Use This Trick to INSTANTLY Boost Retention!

This is why sound makes such a big difference to your YouTube videos. This is a clip from my previous video with sound design.
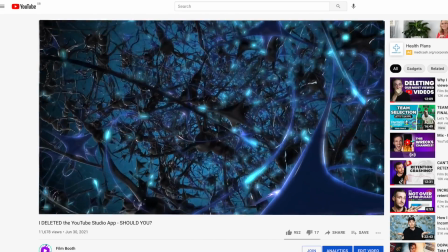5s Now this is basically your brain giving you a little reward, or I guess a high, and then that motivates us to do those actions again.
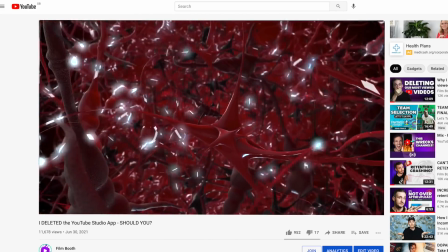11s
And it turns out that rewarding social interactions, and this is the clip without all of that.
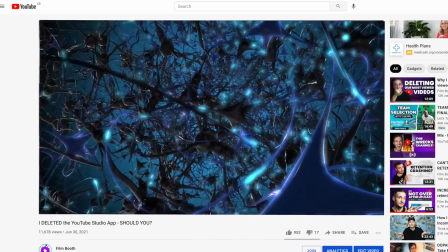15s Now this is basically your brain giving you a little reward, or I guess a high, and then that motivates us to do those actions again.
For years I was like, yeah, I get that adding sound effects will make videos better, but I just didn't bother doing it. And I think that's often what happens with us YouTube creators. We focus too much on getting our content out rather than adding those finishing touches that can make all of the difference to your attention, and those little extra tweaks played a big part in helping our channel do this last week. So in this video, I'm going to show you 3 easy places to use sound design, sound effects, whatever you want to call it, to help you take that leap, which I guarantee you will make your content better.
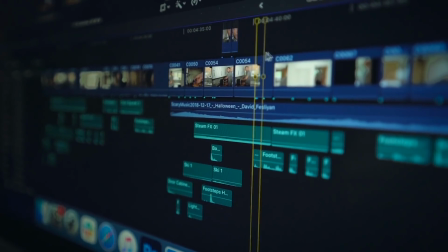49s
I'm also going to show you what you definitely do not want to do, as well as where to get your sounds from. So let's start with how to use sound design in your YouTube videos. So this is a beginner's guide. Sound design, if I simplify it, is just using sound effects in your videos, and adding a sound effect could be something like this, or something that's a little bit more atmospheric, like this. So there's 3 places I think that you should really consider using sound design to get started: B-roll, transitions, and combining it with text.
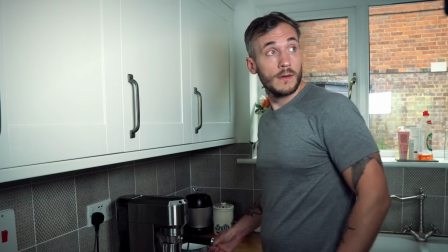78s
So let's look at using it with B-roll to start. Now I've shot this demo clip that you can see right now, and we're going to build up the sound in it together to make it tell a story that wouldn't be possible without sound. But first I need to tell you a little secret. You don't need to add sound effects to your videos that are the exact same sound as the thing on screen.
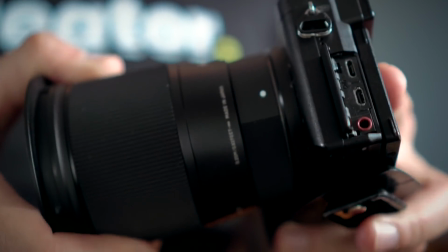94s
This is a lens getting put onto a camera that I used in a previous video, and that's actually the sound of a gun. It's strange, but sometimes using sounds from something else actually sounds more like the thing you're trying to imitate than the sound itself. So it's about what works this, not what's about scientifically accurate.
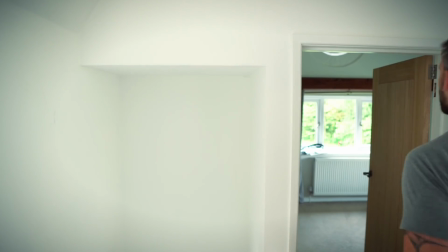108s
So really this is just a case of thinking about what needs sound adding to it and the sound that will make the visuals stick out and work.
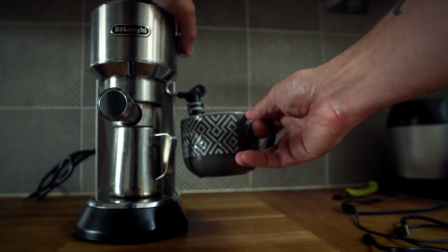116s
So here we've got a coffee machine. So the obvious place to start with there is a steam sound effect. Now you don't want to just use it on the close, because when we cut to the wider shot, there's still steam, you just can't see it.
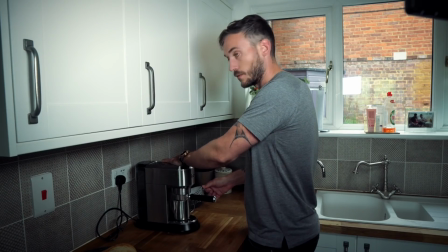125s
So the sound here has to keep going with the visual in mind to make it feel complete. Think about that, it's not just about what's on screen. Now what we need is a noise to get my attention.
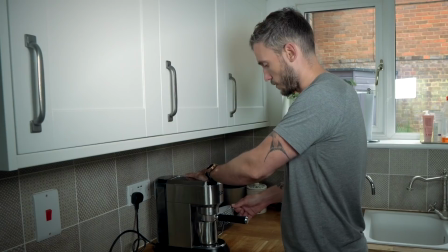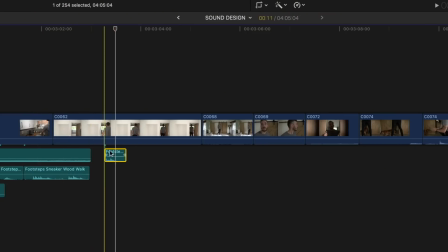144s
Sorry about that last one, I'm just really juvenile. Now I want the noise of some floorboards, and then a door, and then that's kind of about it.
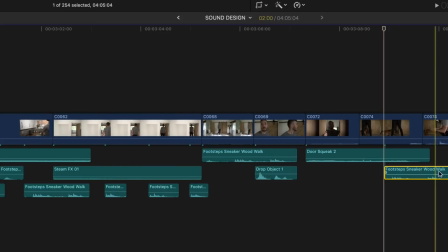151s
Don't worry, I'm going to be telling you how to get those later on in the video. Now let's watch that back.
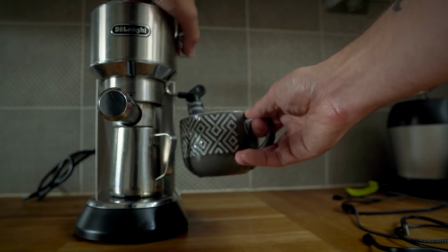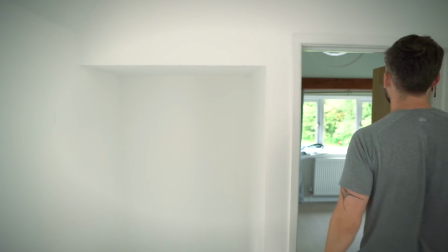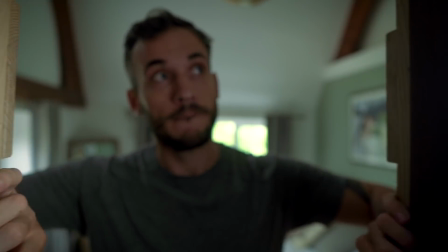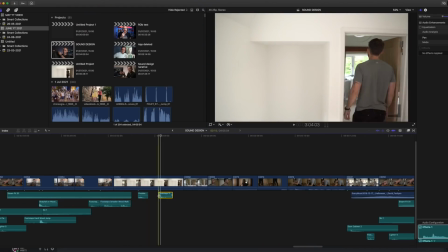171s
So this, in its most basic form, is simply a case of finding a sound effect that matches what's on screen,
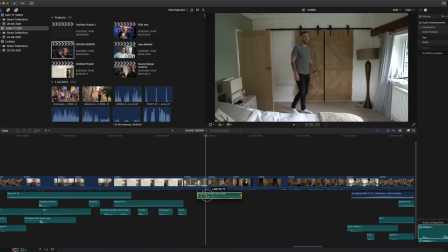177s
and then watching what's happening and timing it in your editing software. Now we're going to keep in a lot of those sounds, and then we're going to add some more, and then some atmos to it to make it feel tense.
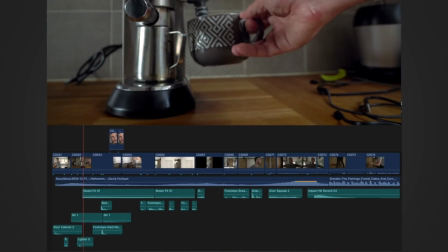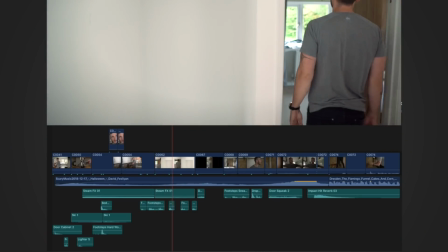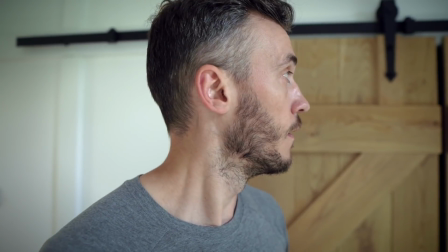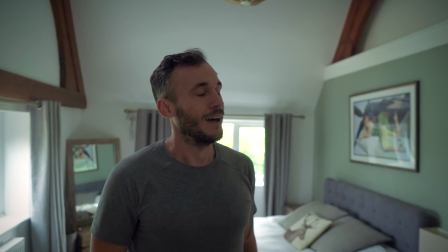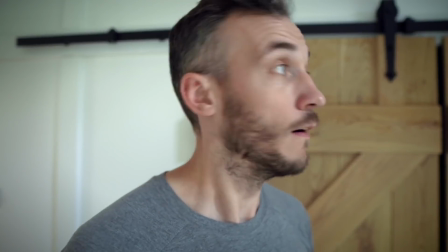212s
So after a bit of rummaging, I came up with this sound to build some tension. And as the character gets closer to the mysterious sound, it gets more intense, and then there's the climax and BAM!
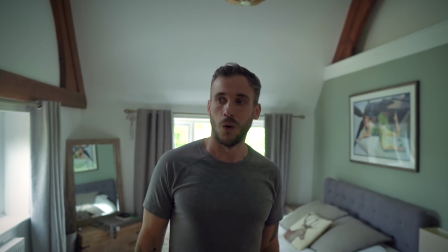221s
I could do this all day with all kinds of different sound effects to tell a different story, but hopefully you can see the benefits of doing this. So the next great place for this is using it with transitions. So this is a transition, and your editing software, you will probably have ones that you can use, but I would go so far to say as 90% of the transitions you have should never be used, because they're cheesier than a French restaurant. Transitions are best used when we need to show the passing of time, the change of mood, or a change of direction. And unless you're going for a specific effect, it's best to use these transitions sparingly. Using sound with the movements, a really good way to make your audience wake up and pay more attention. Now similar rules are going to apply here as the B-roll, and of course I've built a demo clip, so let's check it out now without sound. And now with.
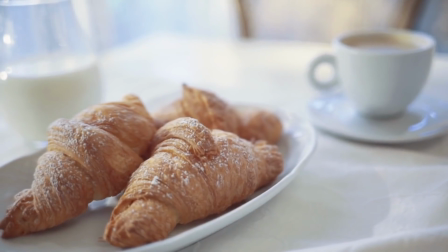268s
If you want to show the passing of time or change of scene, simply adding like a whoosh sound to the transition, it's got a little movement to it, is effective.
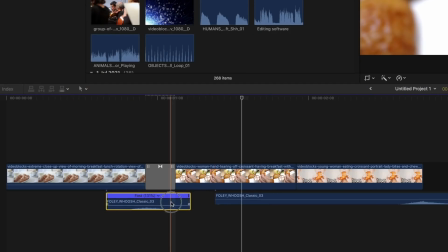275s
Now you need to make sure you put your whoosh under the transition, and then you need to make sure the speed of the transition matches the sound, because look what happens if it's slightly off.
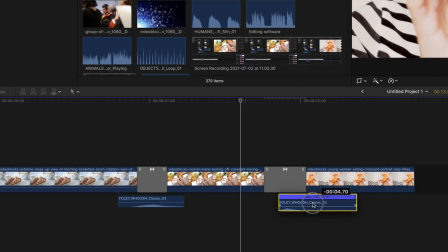285s
That doesn't work, does it? So I can make the transition faster and then make the sound shorter, and that's kind of more realistic. And then the next example you can try, and this is the easiest by far, is to just use sound with text. So let's have a look at that. The text type-on effect, like this, doesn't really give it its full impact until you add a little typing sound. Make sure you keep it in time with the letters, or you could go for impact text and add a crash, a smash, or even a punch sound to make your point really stand out. And before I show you where to get these, I need a quick fire round of what not to do with sound.
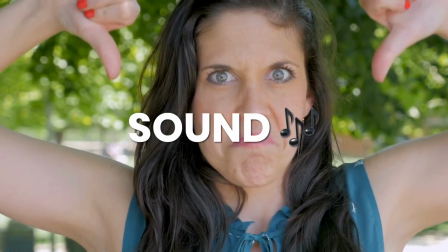318s
Whatever you do, don't do this with sound. Yeah, I made a jingle from that.
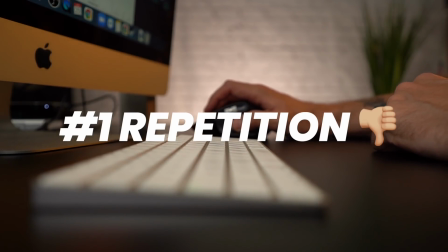323s
So if you use a whoosh sound for transitions or text, don't keep using the same individual one. You need different versions of that sound. I'll show you what I mean. It's annoying, right? But if I do this, it just works way better, right? Ideally, you don't even want YouTube viewers to register that you've put these sounds in. The next thing you must not do is get the timing wrong. It will totally put your viewers off.
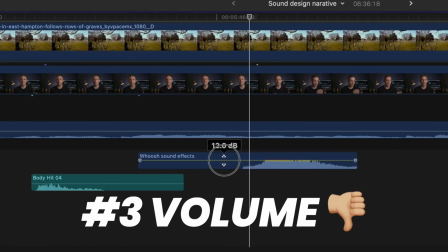347s
The volume of your sound is also really important. Ideally, you need to make sure it doesn't compete with the narrative of your videos and distract.
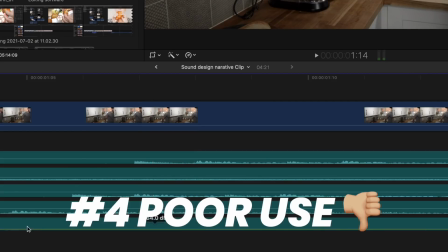354s
You also shouldn't use them for the sake of it. Whooshes and smashes are fun, but it really kind of suits more playful content.
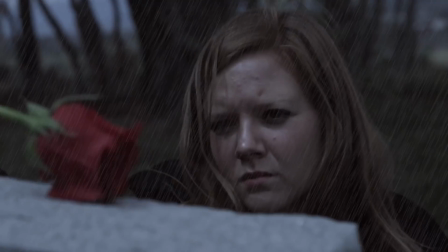359s
So if you're making serious videos, that might look out of place and might not be the right tone. And remember, this is all about what works for your viewer, not for you. So where do you get these sounds from to use in your YouTube videos? Well, that's a good question. I'm glad you asked. Well, Soundstripe's pretty cool.
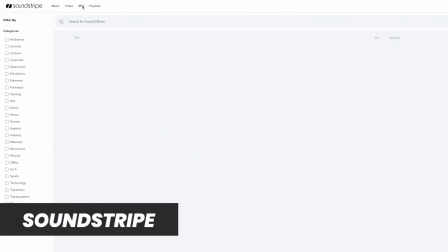372s
We use that for the majority of our videos backing track, and they have sound effects too.
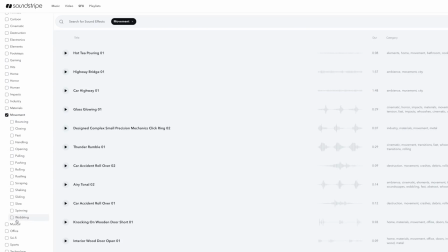376s
But if I'm being totally honest, I only upgraded to get sound effects for the last video I made on this channel, and now I've done it, I'm kicking myself that I didn't do it sooner.
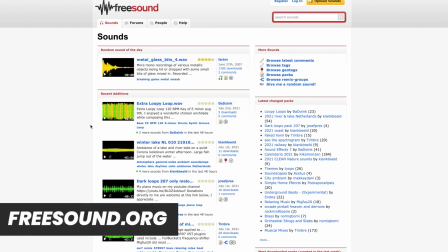383s
The free option is this website called freesound.org, where you can use the sound search, select your option,
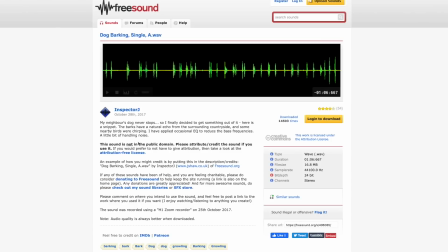389s
and then make sure you read the terms and conditions for each sound effect so you don't have any legal issues.
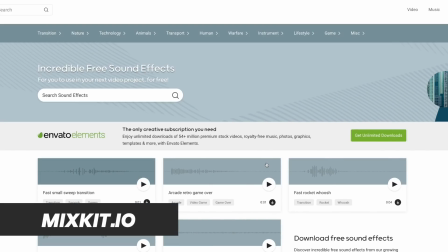394s
There's also mixkit.io, which has some pretty good free options, but just be warned, on some of these downloads you may need to put a link in your description to let people know where you got them from. And actually, most good editing software will have a bank of free options you can use, no problem. And then you need to watch this video here to make the B-roll that you're going to use these sounds with.